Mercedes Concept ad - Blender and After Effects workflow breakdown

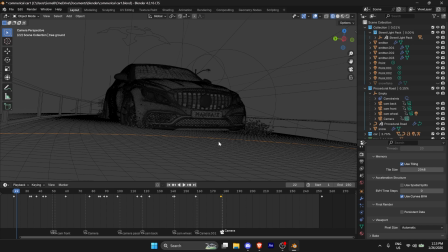[0:00]
What's up, guys? So today I will be breaking down how I made this car edit.
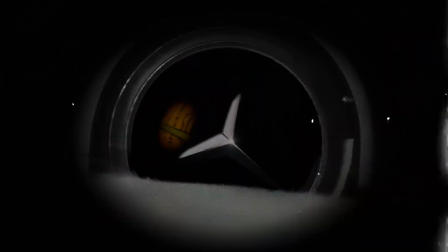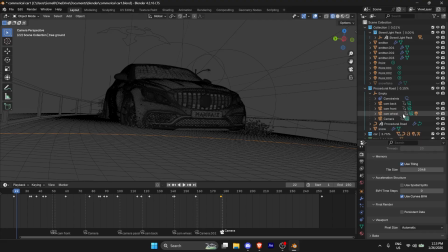[0:16]
Going through the Blender process first. First would be the road.
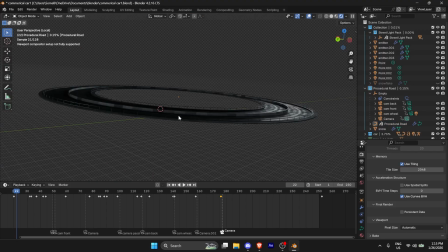[0:21]
It's a simple asset from Blender Kit. I made it round so it would look like a track, and I also planned
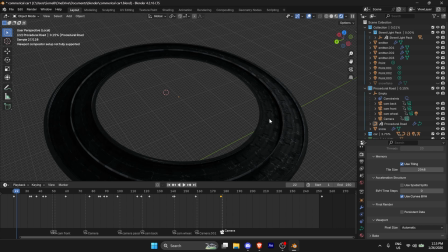[0:31]
a shot that way, but you'll see it didn't turn out exactly as I wanted to, so I kind of scrapped that.
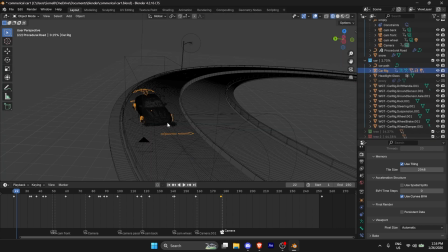[0:38]
After that, I took a car model, obviously. So I got the whole car rigged and I created a car path so it would just simply drive around the track
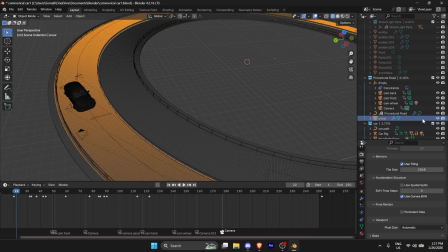[0:50]
that way. Then I added some snow on the road.
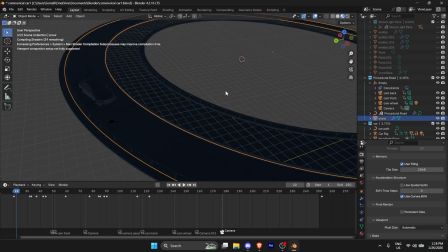[0:54]
What I learned in this project is that I have a hard time optimizing.
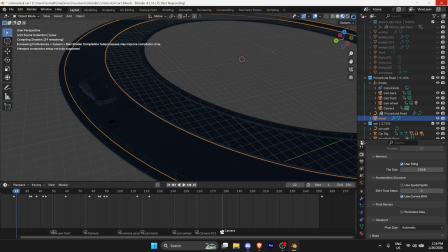[0:59]
That was a very unfun experience. That's not really what I want.
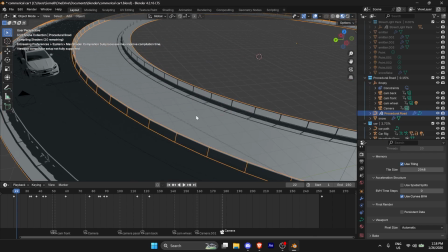[1:06]
Okay, it's loading apparently. Okay, yeah, there we go.
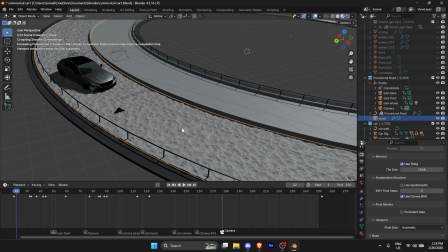[1:11]
So, yeah, as you can see, I put some snow in there.
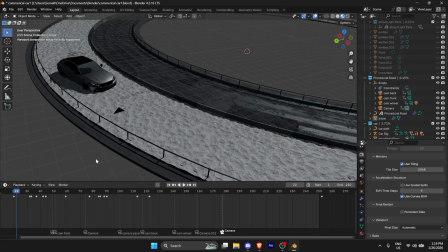[1:15]
This is before any compositing was done, so it looks pretty bland as is, but it worked pretty fine.
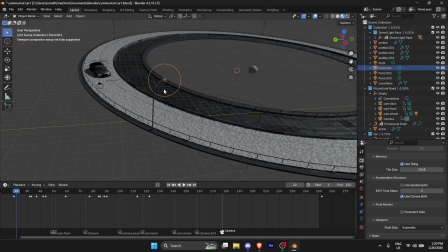[1:27]
Yeah, I added street lights. I created a snowflake particle,
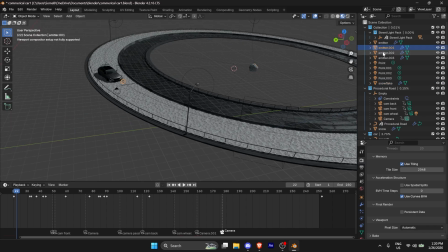[1:33]
and I binded it to emitters on the car,
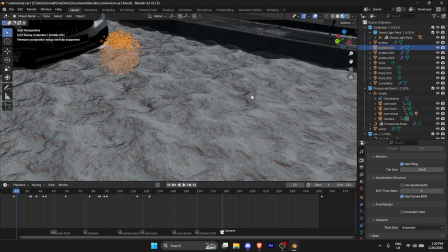[1:38]
so it would create these snow particles when the car drives on the ground.
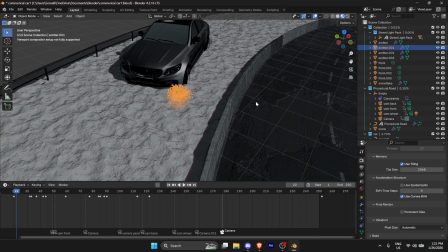[1:46]
It creates snow particles as it would normally for more realism, obviously.
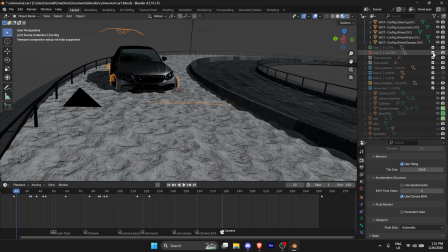[1:51]
Then here, I'm not going to show everything because it makes the scene lag a lot, but I'll show you a couple of the trees I added.
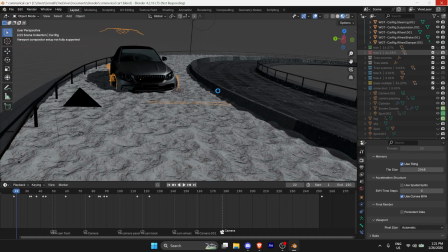[1:59]
I added a lot, and that's what made Blender crash so many times and completely fuck my render.
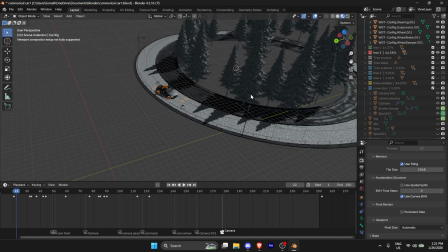[2:10]
But yeah, as you can see, I added a bunch of those trees in there for more realism because obviously
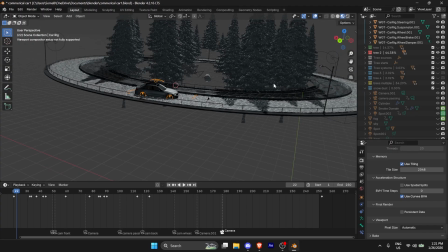[2:17]
we're in the middle of a road, and those tree models have took a long time to find them,
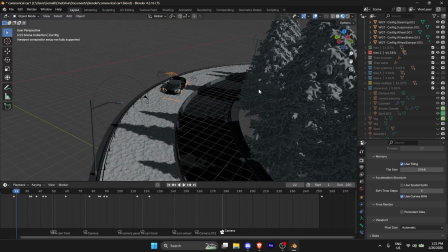[2:26]
but they look pretty realistic, and I was pretty happy with them. Only problem is probably the detail and the amount.
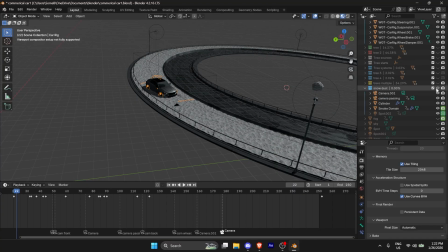[2:34]
So I also added snow dust.
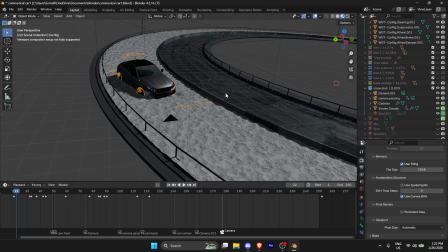[2:38]
You can't see it because it's only in the final composition, but I also added some smoke on the tires here.
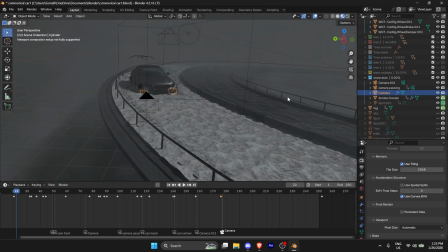[2:46]
Then of course some volumetric fog
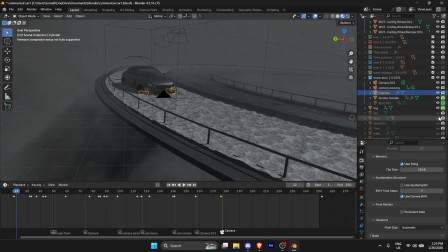[2:50]
because it's a snowy night environment and made it look better.
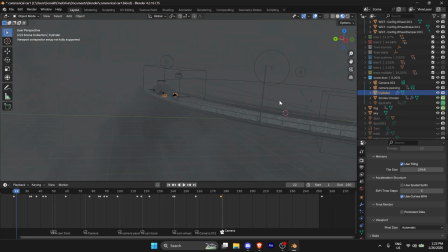[2:56]
And I added a giant cube to make the sky because it would be weird in the render if I didn't,
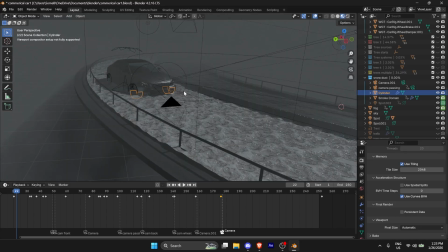[3:04]
because I didn't have an HDRI. Spotlights for the headlights, then my watermark, but
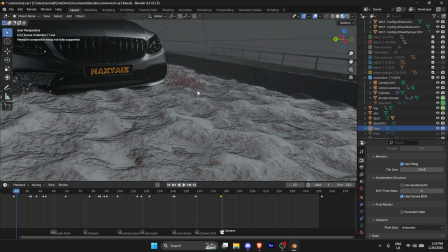[3:12]
it wasn't very visible in the final render, so that was a bit useless.
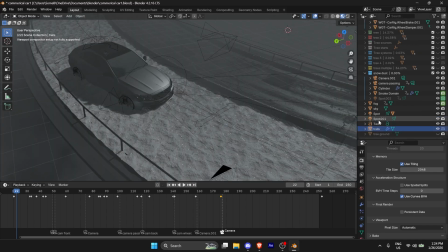[3:19]
But at least I did that. I remember exactly, but I think this was a trail using nodes.
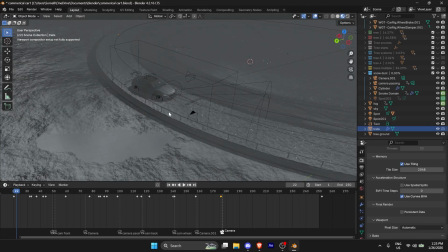[3:25]
Yeah. Then I added some more snow for the ground of the trees because otherwise it would have been very weird.
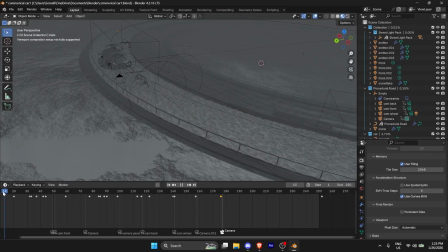[3:33]
Hence, camera shots and animation. I planned a bunch of shots doing this. I don't know why it doesn't like go to, yeah, one. Thank you. Okay. And I put a bunch of keyframes.
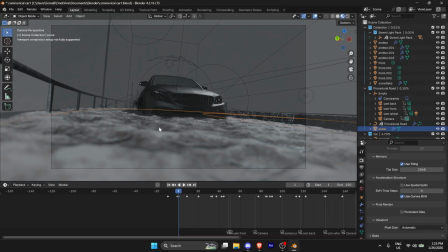[3:53]
So as you can see, that's the first shot. This was planned to be a low level shot with drift, as you can see right there.